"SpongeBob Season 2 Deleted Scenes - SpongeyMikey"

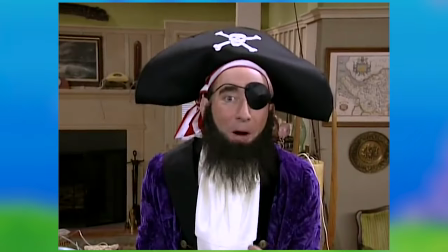(16:31)
Some scenes were edited to remove any dialogue from the original ending referring to choosing the ending, and some things were recontextualized.
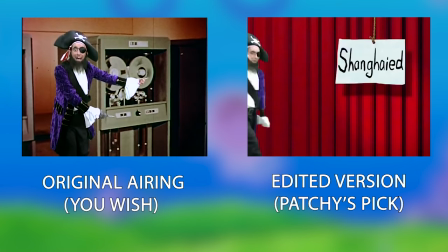(16:40) Or the internet, if you're technologically inclined. We're gonna see me favorite show, Shanghai!
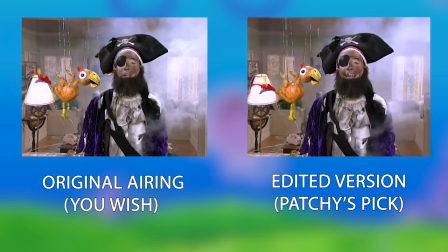(16:47) Ta-da! And now the most requested ending. Hooray!
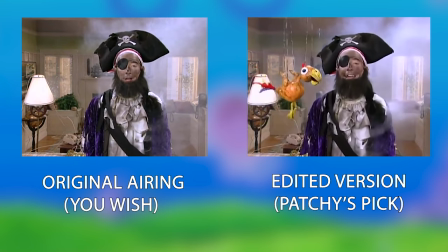(16:53) Well, that's it for Patchy's Pick. Hooray!
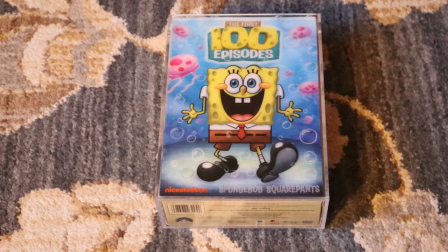(16:58)
However, the original airing is mostly intact on the first 100 episodes DVD from
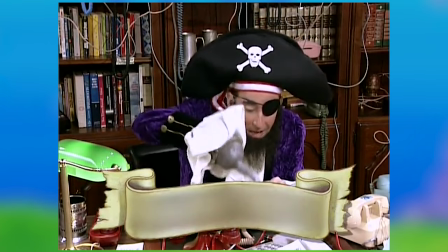(17:04)
2009, with the only change being the original number to call has retired and moved to Davy Jones's locker. And why they chose the underwater version of Hell is beyond me.
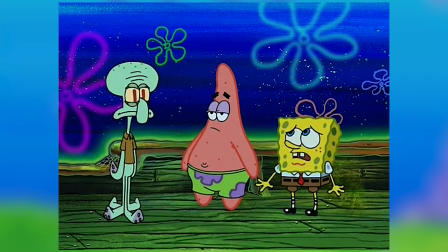(17:13)
Definitely one of the most unique SpongeBob events ever, and I wish I could have been there to see the original airing,
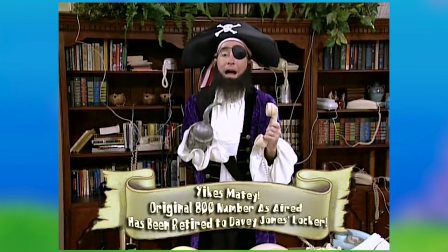(17:19)
even if I couldn't save the number from Davy Jones's locker, damn it.
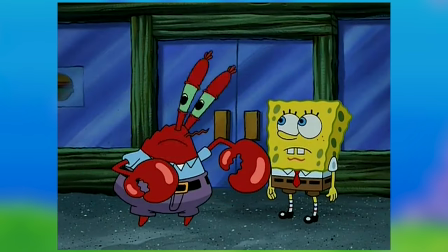(17:24)
Moving on, the next episode with a deleted scene is episode 67, Welcome to the Chum Bucket.
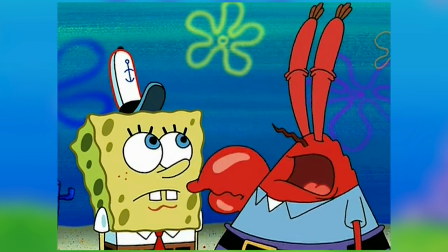(17:31)
In this one, Mr. Krabs loses a bet with Plankton, and SpongeBob has to work at the Chum Bucket.
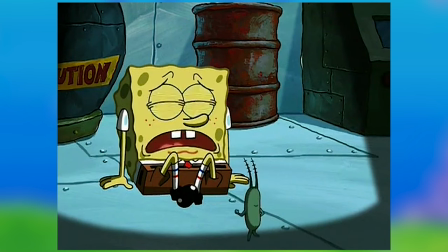(17:36)
Plankton commands SpongeBob to make him a Krabby Patty, and then threatens to put his brain in a robot version of SpongeBob.
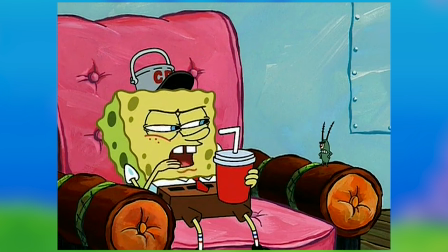(17:42)
After many attempts to make SpongeBob happy, he still refuses to work, so Plankton puts SpongeBob's brain in the robot.
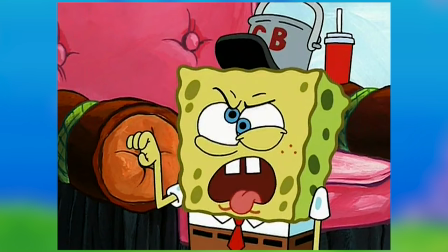(17:49)
The final episode plays out like this.
You just lost your brain privileges!
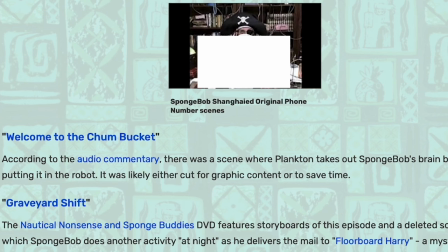(17:58)
A deleted scene was made of Plankton taking SpongeBob's brain out and putting it in the robot.
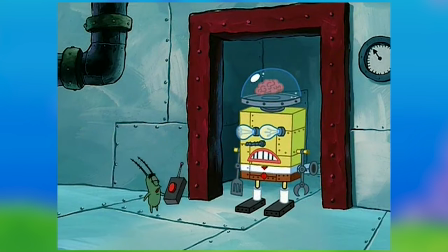(18:04)
It was probably cut either for time or for being too graphic. But if you think about it,
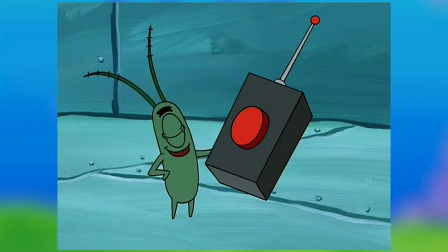(18:09)
it's weird that they don't show SpongeBob even try to put up a fight or get a glimpse on how Plankton would have restrained SpongeBob to take his brain out.
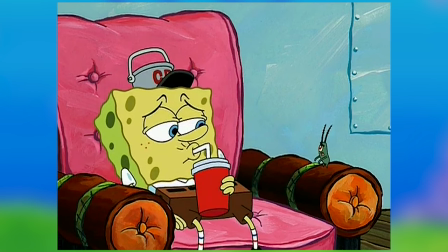(18:18)
Something like that would have been nice, but it was probably cut for time, which was clearly the best call in this case.
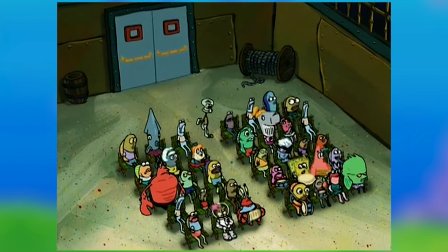(18:25)
Now for everybody's favorite episode. Episode 70, Band Geeks.
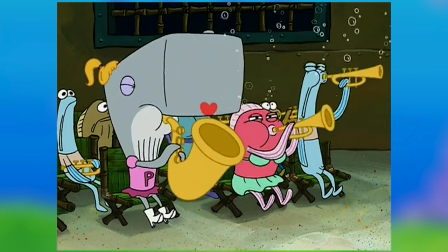(18:30)
In this episode, Squidward tries to put a band together for the Bubble Bowl after being taunted by his arch-rival, Squillium Fancyson.
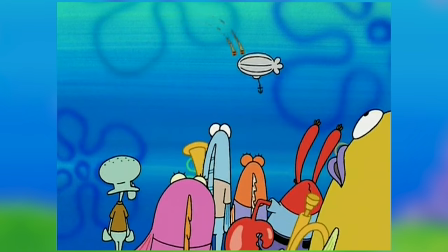(18:37)
After many failed attempts by everybody else, Squidward gives up,
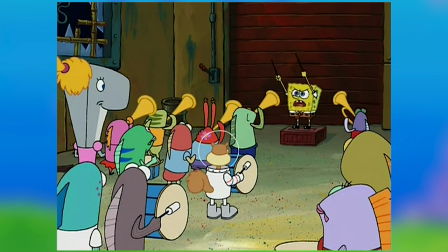(18:42)
so SpongeBob makes everybody pull together and the performance is amazing.
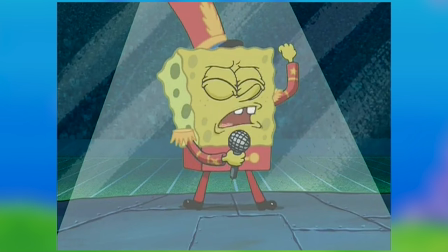(18:46)
In the episode, the song is David Glenn Isley's Sweet Victory.
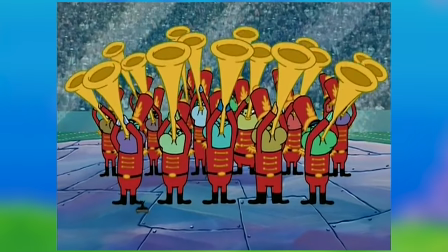(18:52)
Originally, the writers thought of playing marching band music during the performance,
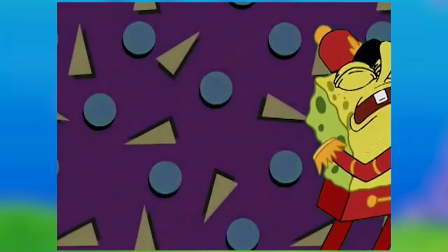(18:56)
but changed their mind because it wasn't as humorous or unique as an 80s power ballad.
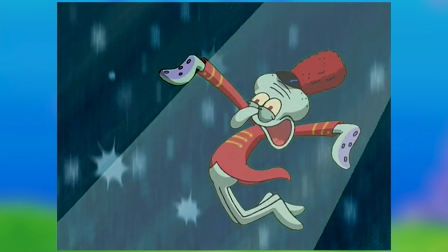(19:01)
And without that decision, I don't think SpongeBob would be remembered as it is today. Now I know what you're saying. Mikey, all these deleted scenes are pretty cool, but I want to see you rant about Nosferatu again. My response to that is that really what you want to see? Well, that's where this next deleted scene comes into play.
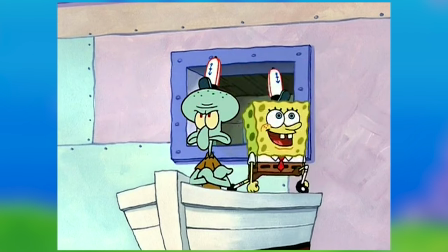(19:22)
Episode 71, Graveyard Shift, has two deleted scenes to talk about, like several of the previous episodes I mentioned.
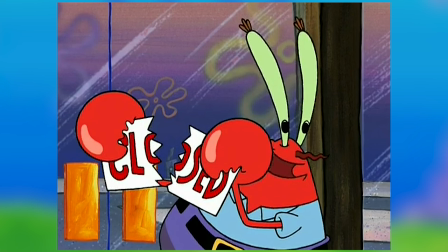(19:30)
In this one, Mr. Krabs opens to Krusty Krab 24 hours a day, and SpongeBob and Squidward have to work overnight.
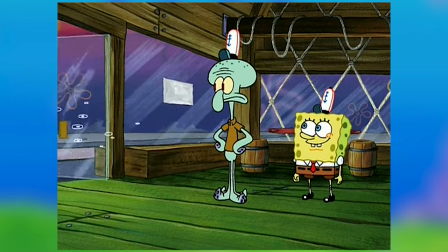(19:36) At night.
SpongeBob starts doing various things.
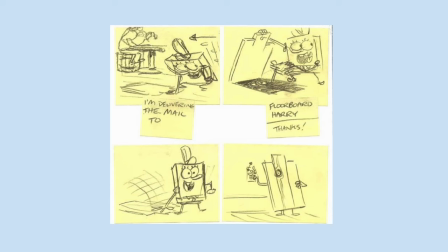(19:40)
The storyboards show that one of those is delivering mail to Floorboard Harry,
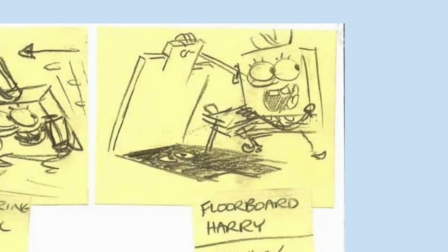(19:45)
who is depicted as somebody who lives underneath the Krusty Krab floorboards, hiding behind some floorboards with an eye visible through a hole.
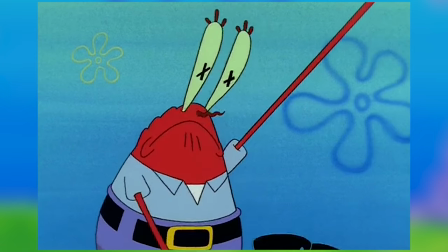(19:54)
I wonder if those are the same floorboards that Mr. Krabs hid the boots under in episode 17, Squeaky Boots from season 1.
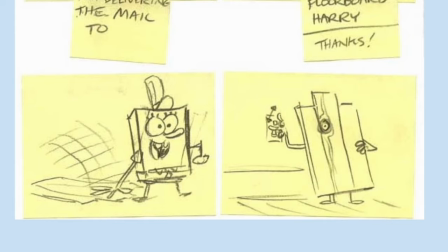(20:01)
Originally, he was supposed to be the character flickering the lights instead of Nosferatu.
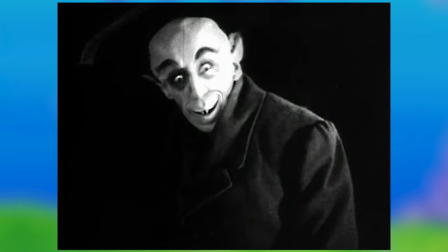(20:07) Nosferatu!
Since Nosferatu appeared in the final version,
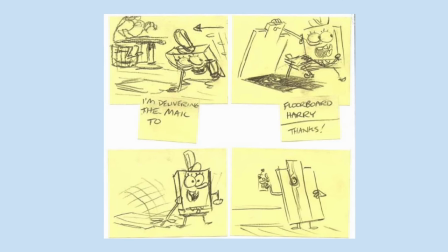(20:12)
they probably cut Floorboard Harry since he would have been set up here for no reason, and he's never shown again after that.
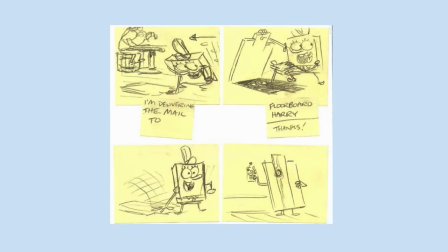(20:19)
There's also no setup to Nosferatu in this episode either, so Floorboard Harry would have been a better setup and payoff in this instance.
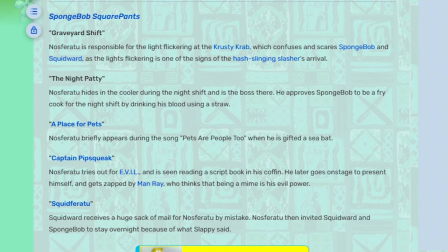(20:27)
And if they kept Floorboard Harry, we probably wouldn't see Nosferatu shoehorned into so many episodes in season 13 onwards,
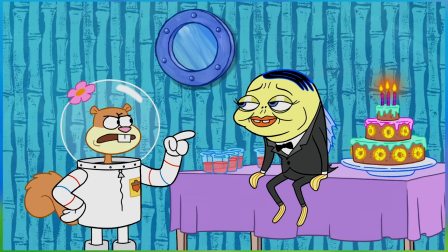(20:35)
let alone the invention of this abomination of a character, Slappy. There you go.